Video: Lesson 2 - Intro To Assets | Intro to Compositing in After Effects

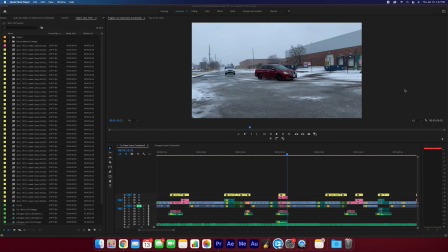0s
Hey guys, welcome back to our intro to compositing in After Effects Tutorial Series. And this is our second of three parts to learn how to composite. Let's take a look. So for today, we're going to be trying to piece together a shot that will help tie this car chase sequence together.
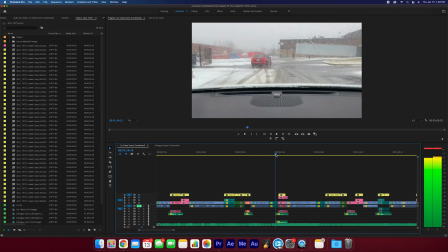16s
Right, let's take a look at the shots, the way the sequence rolls out. We press play, we see the car is driving.
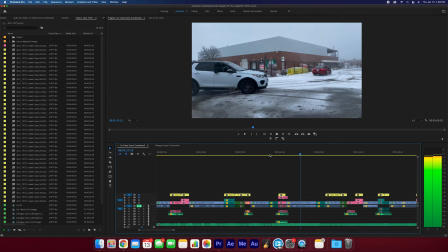21s
Get some interior shots, we'll worry about that later. Right?
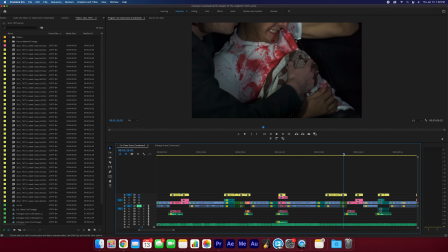26s
But if we go to here, we see this driving shot and then this window shot. right these are the two shots we're gonna be focusing on today as
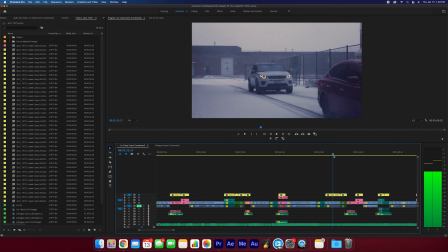34s
you can see it's snowing in this shot right lots going on but we cut to this shot and there's no snow right not a lot
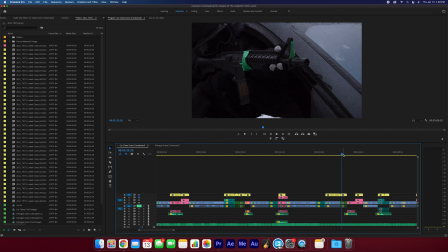41s
of dynamic movement and it becomes a little bit confusing to see if they're in the same place or not so what we're gonna do is we're gonna add some snow and we're gonna add the gun effects the muzzle flashes to add a little bit of a cool Hollywood stylized look should be pretty
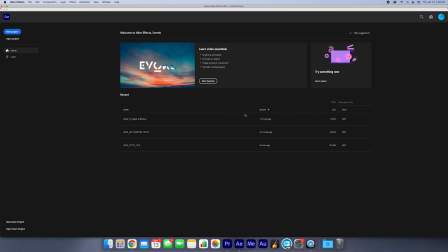55s
simple. So let's head on into After Effects and check it out. Okay, now once you've opened After Effects, let's create a new project and we're going to import our footage.
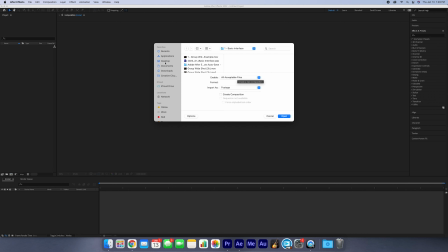64s
Let's do it the long way this time. Import, file, let's go to our desktop and find where your footage is. The stuff you've downloaded for the last tutorial. Now let's go to our second one, intro to assets.
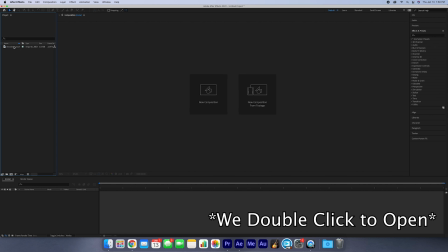75s
We're going to take the clip, right? We double open, we've imported the clip, right? Shooting out the window and it's imported.
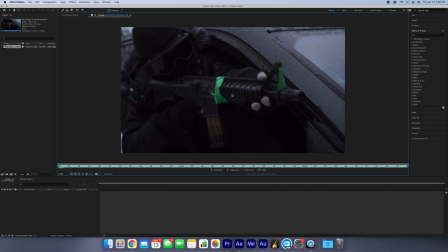81s
Now while we're in After Effects, we double click it open. we can now view the shot into this new window and this viewing or clip monitor opens up and we can take a look and this is our whole clip right it's a little bit longer of course we want to trim it down a bit especially because in the beginning we can see a lot over his shoulder and we can see the trees and you know that
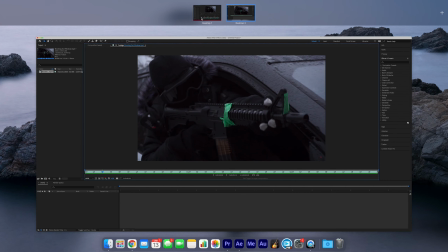100s
we're not actually moving and we're just sitting in the driveway but let's take a look at what's the clip that we're going to be replacing it with the final
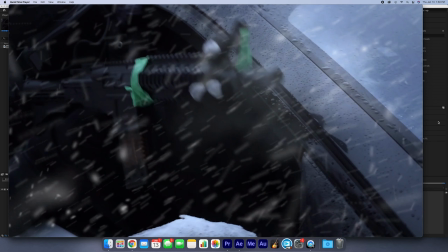106s
should look like this pretty cool right we're adding the snow we're adding the vfx assets of the muzzle flashes and should be pretty cool
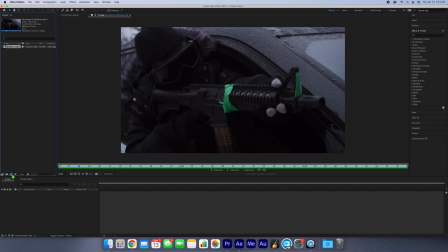115s
let's start so we're gonna bring our clip drag it like we did last time create a new composition now an important thing i did mention last time but i
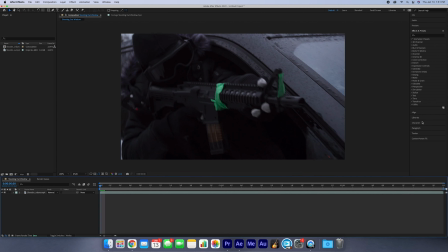123s
want you all to keep being aware of is make sure you are knowing which window you have selected so that you know what you're doing and where you're doing it first things first let's do what we did last time let's trim it and we want to trim it to um one second in
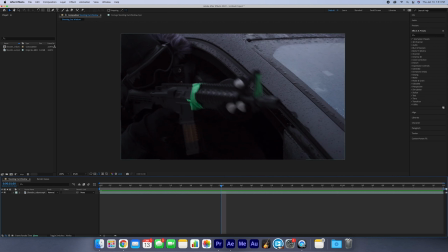137s
so we can do this let's go 24 frames in we're at the one second mark drag it in second time at the 21
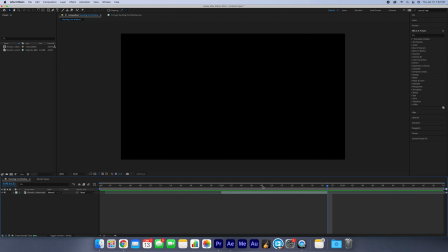145s
second mark the keyboard shortcut we learned last time command shift d delete that top part let's now there's a keyboard shortcut right to removing the space if we click b
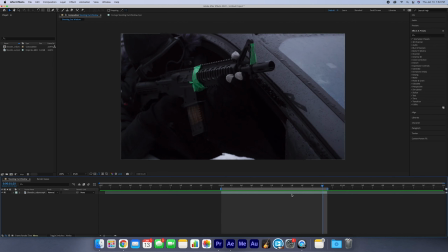153s
it does the top end if we click n it does the bottom end command shift x boom our timeline is now just this part of the clip and you know it looks pretty cool but it's missing the assets missing the effects the biggest thing i want to introduce to you guys today are assets.
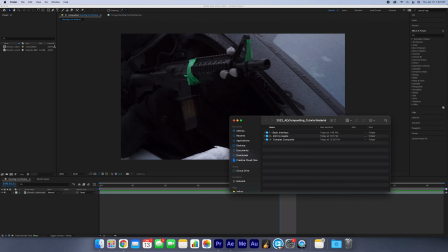170s
Assets are a big part of visual effects and compositing because they really help tie stuff together and tie these visual elements that we add later to make shots better. Like if we want to add a dinosaur into a shot if we add some dust we add some smoke that can help make it look a little more realistic.
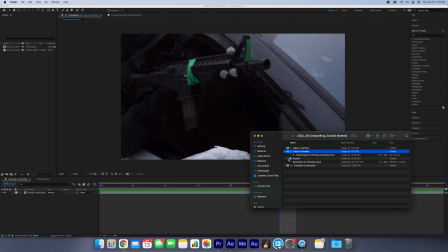186s
So we're gonna go into our intro to assets folder and you can see here I have included an assets folder.